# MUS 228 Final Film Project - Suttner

It's as though you are immediately thrust into a realm that you do not know.
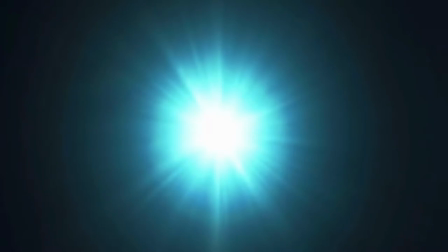[0:04]
It's a sound world that you cannot possibly resonate with as a human, and that's one of the main intentions of the score. The moment that Under the Skin begins, there are these reverberating strings that form a sort of beehive sound force, a locust plague that transports us into the worlds of the alien.
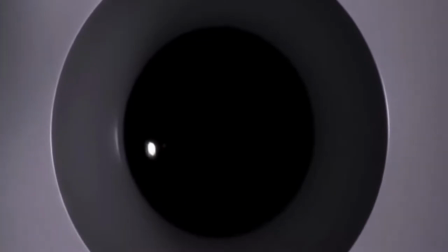[0:19]
This off-putting plague grows and grows with tremendous menace and weight, and it wraps itself around us,
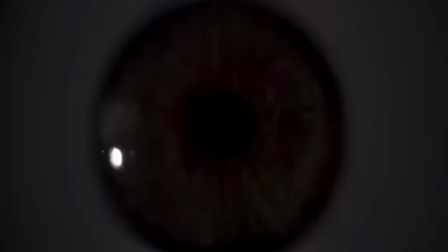[0:25]
increasingly permeating our minds, just like the main character permeates the human worlds.
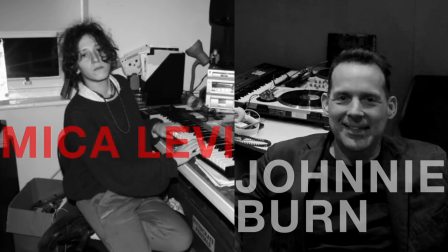[0:34]
Michael Levy's score, in conjunction with Johnny Byrne's sound design, is an extremely provocative work,
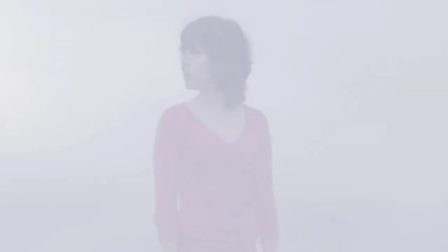[0:38]
and it functions incredibly well, filmically and conceptually, in a plethora of ways.
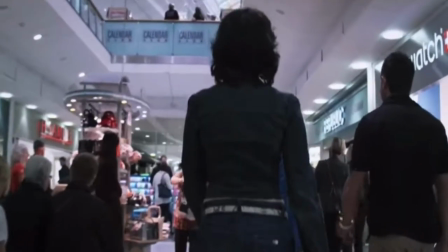[0:43]
For example, it explores the constructs of gender and sexuality through a science fiction lens.
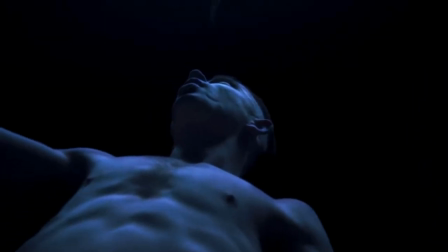[0:48]
That said, I argue that the film's score pushes at the boundaries of what's typically achieved by music and sound design, which, in this case, results in the challenging of our perception of what it means to be human.
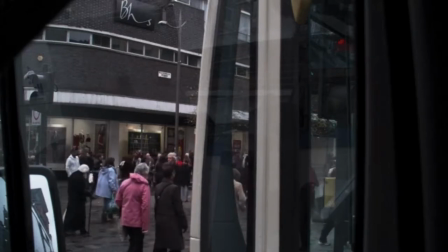[0:57]
Specifically, the score strengthens that argument by augmenting both the strangely discombobulating and inexplicably pervasive tone of the film,
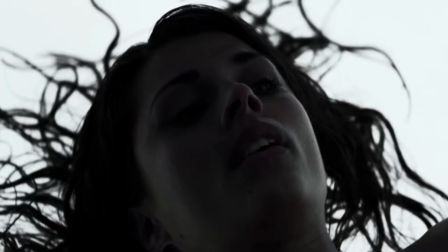[1:05]
as well as the uncodifiable nature of Scarlett Johansson's character, from whose point of view we mainly absorb the events of the film.
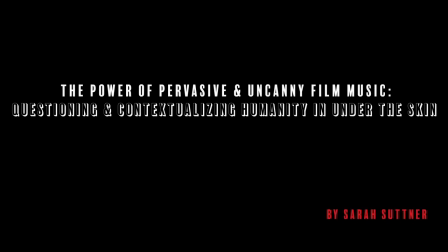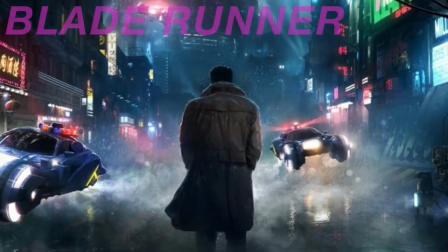[1:21]
Film music and sound, specifically in the science fiction genre, have always held great responsibility in defining an understanding of specific cinematic worlds.
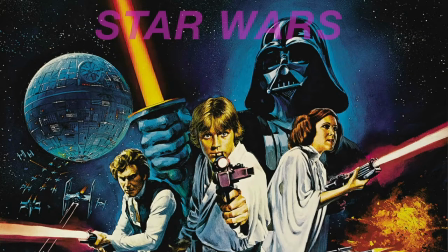[1:28]
In Star Wars, with its release in 1977,
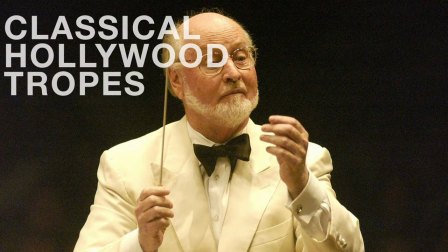[1:31]
Williams utilized nostalgic musical principles with classical Hollywood tropes to rejuvenate the science fiction genre and elicit a tone of great wonder and marvelment.
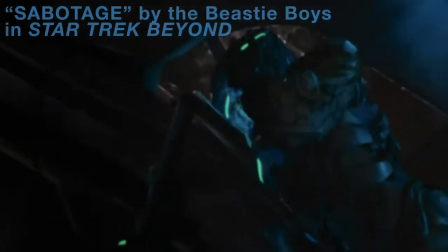[1:39]
Later on, film music styles like rock and techno, and even later,
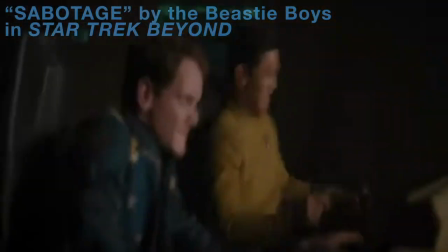[1:43]
further integrations of music with sound design were used more prominently to convey diverse, otherworldly, and futuristic topics and ideas.
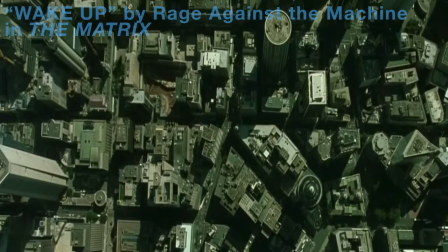[1:50]
This resulted in the development of new codifiable sonic indicators for tone and mood.
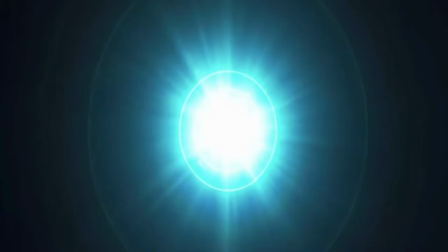[1:55]
Similar sonic markers of unfamiliarity are immediately present under the skin, though they are drastic in their indication of alienness,
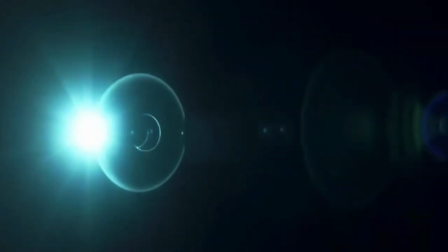[2:02]
augmenting the film's uncomfortable tone and making for an intensely alienating experience right from the start of the film.
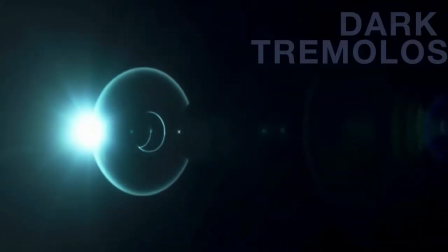[2:08]
The first thing the audience can perceive are dark tremors with a penetratingly intense timbre.
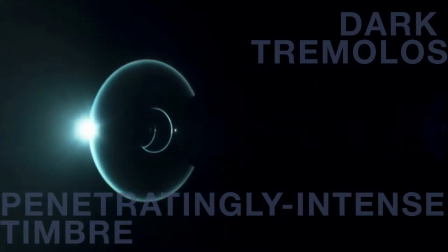[2:13]
This metallic and resonant instrumentation quickly sets an uncanny mood, alerting the viewer that they are entering a domain of dense unfamiliarity.
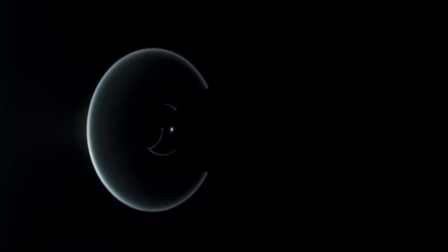[2:21]
The profound integration of reverberating strings and muttered syllables here reflects older principles of sound and science fiction films to express mood, but Levi expands them in vastly uncanny ways due to the strangeness and pervasiveness of their compositions' instrumentation,
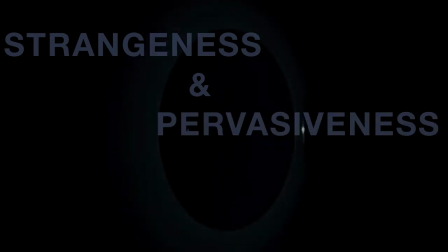[2:37]
tone color, and rhythm. This path is only furthered when the audience finally accesses the human world.
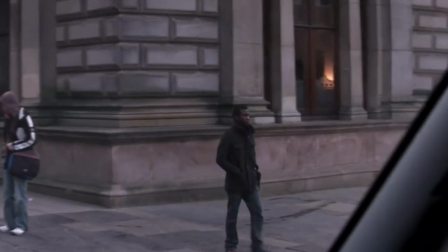[2:47]
The way in which we are introduced to the cinematic world would be completely familiar in any other circumstance.
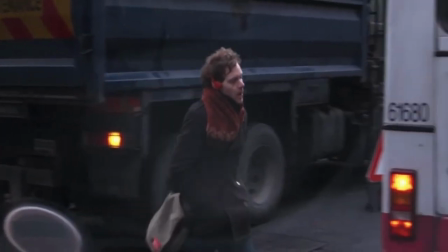[2:52]
The score, however, dictates an inherent strangeness in Glaser's depiction of everyday life through its instrumental and melodic unfamiliarity.
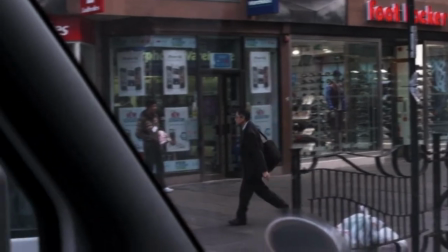[2:59]
Levi's music, when attached to these scenes, has the power to make our own world feel out of place,
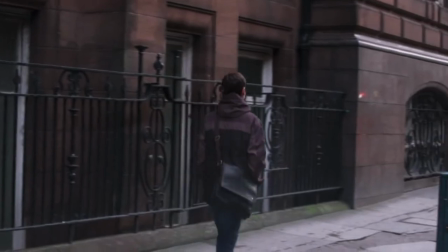[3:04]
and we begin to view fellow humans from an outsider-alien perspective similarly to the manner in which our non-human guide does.
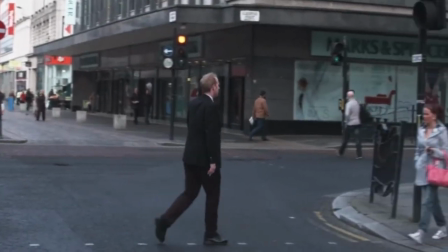[3:10]
Thus, we in turn feel alienated from our own humanity. Levi's nuanced and intricate ability to evoke this deep and warped view of humanity is monumental again,
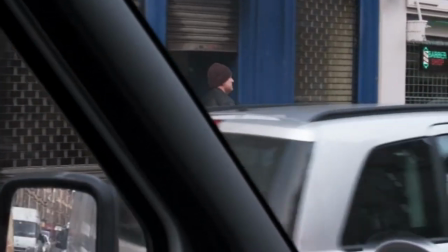[3:19]
pushing the boundaries of what is experienced during a science fiction film by means of its score.
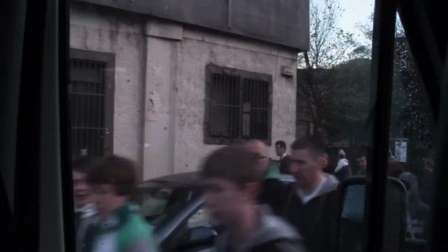[3:24]
For example, the Hockettin note, combined with the zipping and panning past the various individuals on the street,
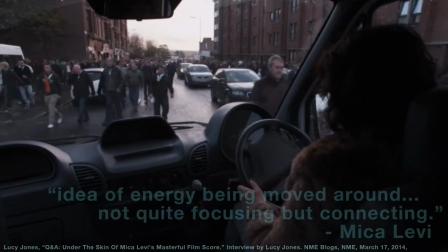[3:29]
is what Levi calls the idea of energy being moved around, not quite focusing, but connecting.
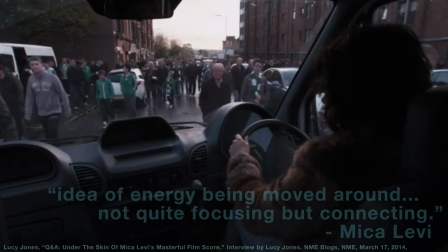[3:35]
Here, the score is like a continued thought, though it is a thought we are not privy to and will largely not be able to holistically access throughout the rest of this film,
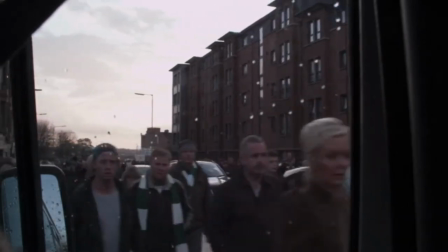[3:44]
again generating and enhancing discomfort in radically intentional ways. In understanding the film's examination of humanity,
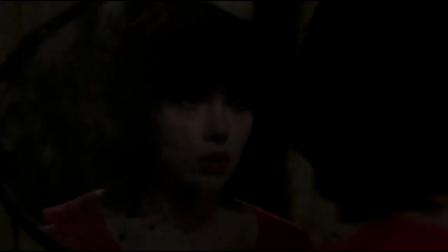[4:00]
the viewer must also turn to the analysis of the very non-human main character who is named Laura but is never addressed.